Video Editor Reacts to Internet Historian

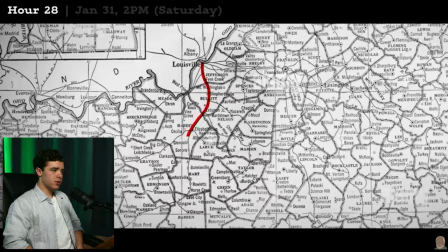1430s Homer jumps on a coach and makes his way to Floyd's Cave. got some color
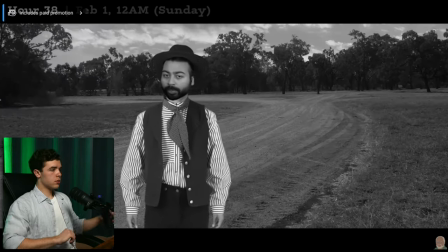1435s homer struts up to the same he walks past the growing crowd of
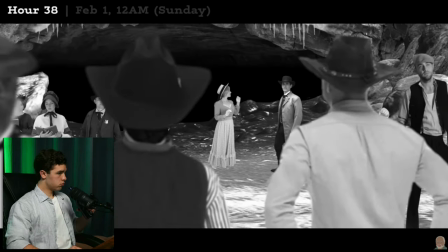1441s unhelpful onlookers and makes a beeline for the cave to save his brother in
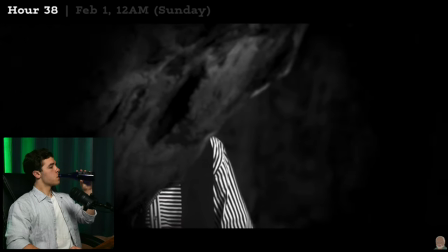1446s he goes down the chute through the narrowing passages down on his hands
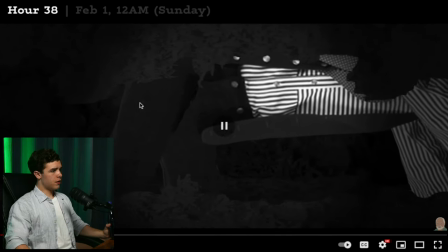1452s
and knees towards the turnaround room we've got like a vignette around here blurred out edges a little bit at least over here it looks like focusing on the areas that they want you to focus on and when he arrives
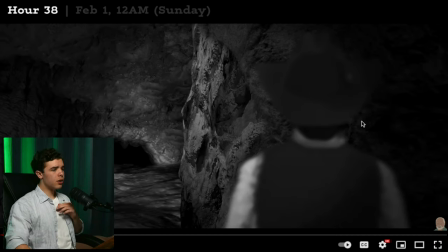1468s
yeah he does not his see so like he's blurred uh and then there's a lot of i mean it's a cave so i guess you're gonna get that no matter what uh but there's light on the areas that they want to make you focus
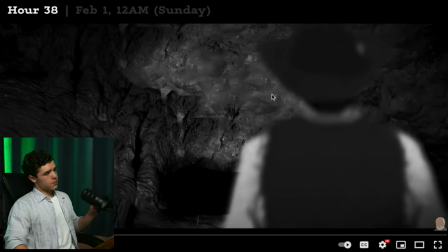1483s
the date he squeezes into the hole scrambles
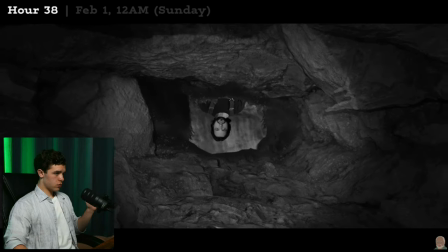1488s
his way through to the ledge on the other side he sees floyd blow and
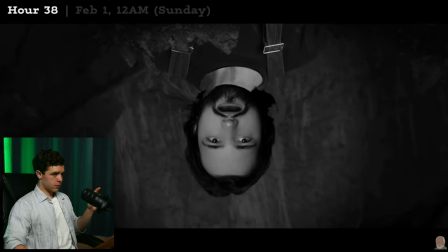1492s slides down to meet him Floyd sup right probably wasn't that casual oh thank
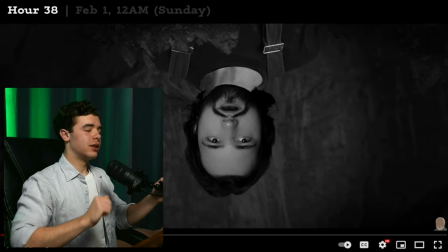1498s god they did it again that's what they're doing Roger here Homer
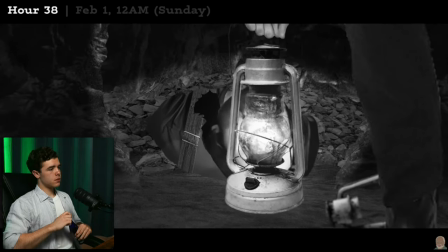1504s took a moment to shine his light around the area and assess the situation it was not
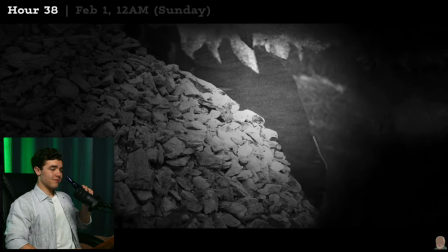1509s good this rock formation is going to prove almost impossible to work
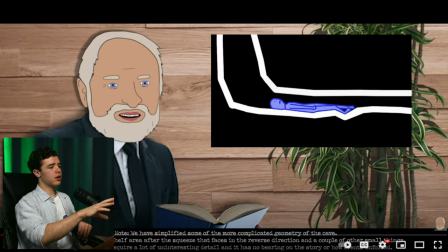1515s
around So, yeah, the light is moving and the script is pretty good.
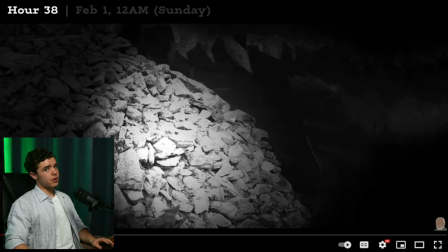1524s
I mean, I'm interested in how this ends, whether it's good or bad. I hope it's good.
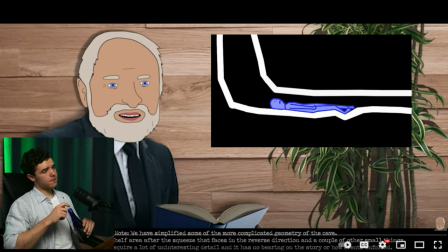1530s All right, so let's have a look. Floyd is here.
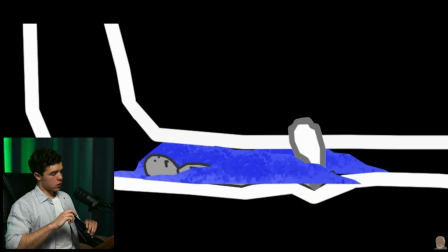1535s The rock is here, pinning his ankle. He's surrounded by rubble and there's a pocket of gravel above him ready to fall.
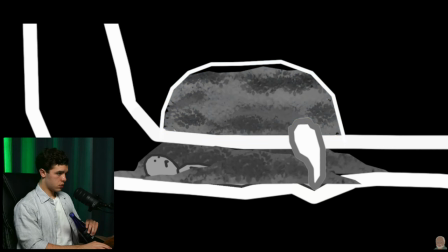1542s However, because this opening is so small.
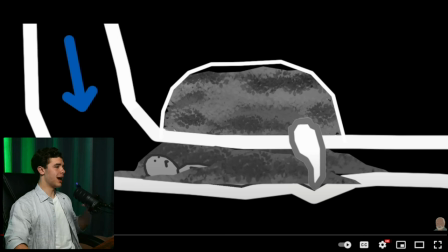1545s
So all the parts that all the new assets that are being added have color to them while the old ones have Are black and white no color there are only two viable ways of reaching Floyd and that gravel
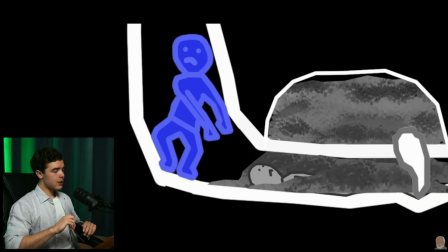1561s Option one the most obvious feet first But if you do this you have to kind of squat and your own torso obstructs access to the rubble. Otherwise, option two, come down headfirst.
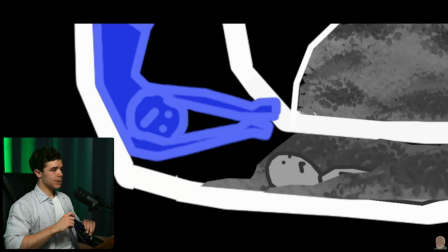1575s That will give you better access, but you're trying to move hundreds of pounds of gravel upside down.
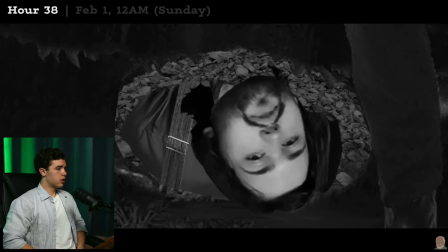1582s Worse yet, there's barely an inch around Collins on either side, so good luck getting your arm down near Floyd's ankle to actually free him from the wedged rock.
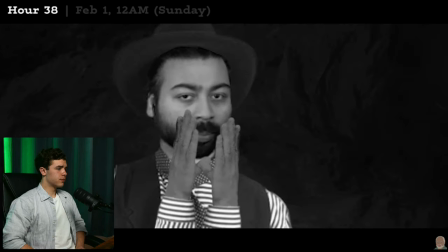1591s Homer whips around and yells, Quickly, some food and drink. They send it through.
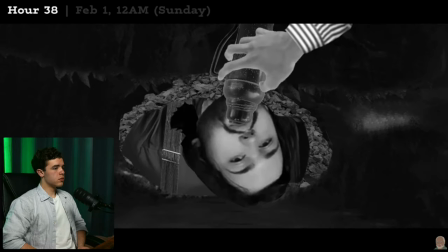1596s But first, Homer gives Floyd a liter of coffee to warm him up.
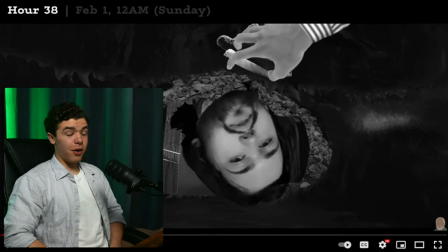1602s
Coffee? After 38 hours of no water? I'm expecting, I mean, he's stuck.
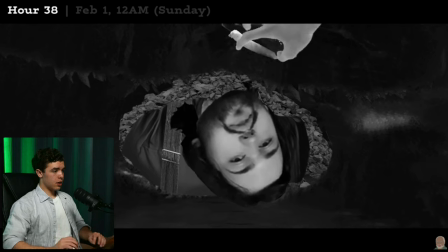1613s
That's wild.
Then, as many sausage sandwiches as he can stomach. He manages to down nine of them.
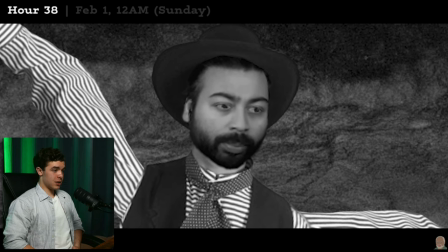1620s Dietary advice has changed since the 1920s. Feeling better much better then homer went to task He began removing
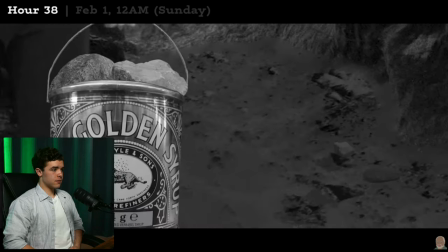1628s rocks and gravel tiny scoop at a time with the help of an old syrup can
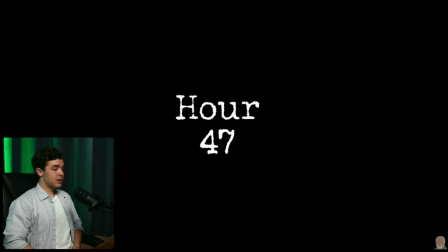1637s I'm gonna guess that's the original For the next eight hours he toiled first with hands then
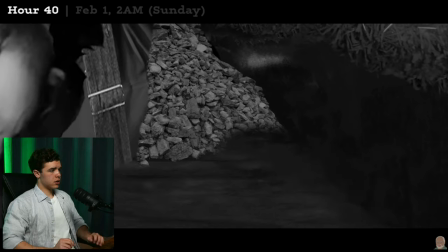1645s once enough was cleared using a crowbar to scoop behind his brother Scraping away sharp protrusions as he went it was slow.